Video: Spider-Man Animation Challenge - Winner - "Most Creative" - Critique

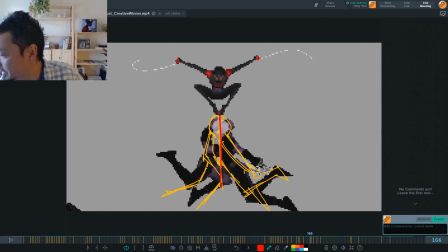So you're getting like this really flat line where they're all smashing together, and their limbs are sort of coming off of that flat line.
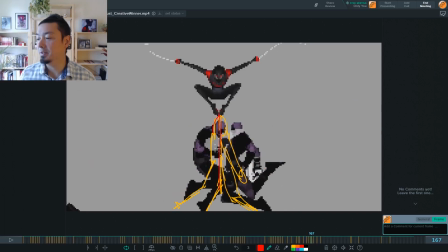Smash. Maximum smash. Just smash them together, and then if it were me, rather than bouncing them away like that, it just feels a little cartoony compared to what you're doing the rest of the time, which is over the top and exaggerated,
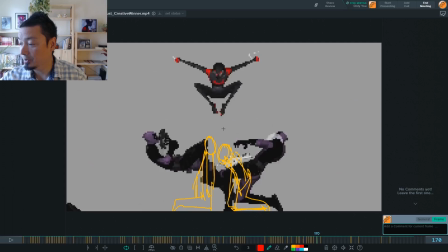but the bounce feels a little cartoony. I would have them sort of like peel off of each other and just kind of slump down into knocked out poses.
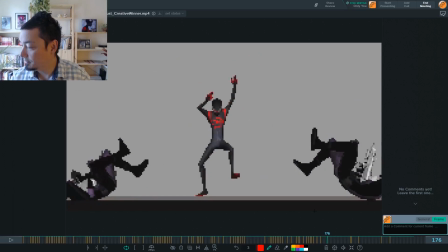And you'd want them to peel away enough that Miles is still framed clearly here.
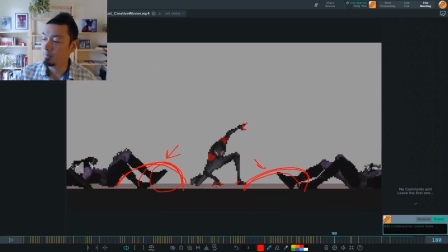So you'd want to make sure that he still has the space to make his awesome landing pose here.
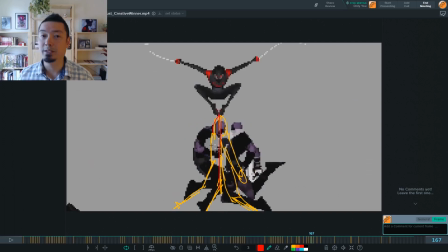But I don't think they need to bounce that far away. And I think it'll feel more painful and a little bit more visceral and not realistic necessarily, but just more grounded if they just smash into each other and just kind of slump and then fall over.
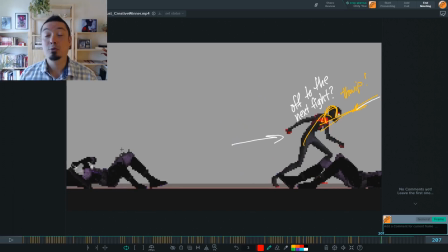So yeah, again, really great work. Congratulations. Thanks to everybody who entered this month.
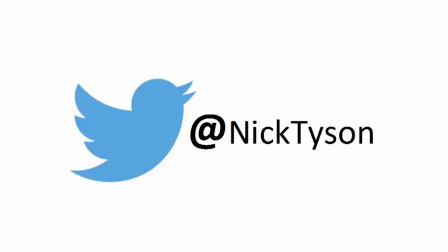Follow me on Twitter, and I'll see you guys later.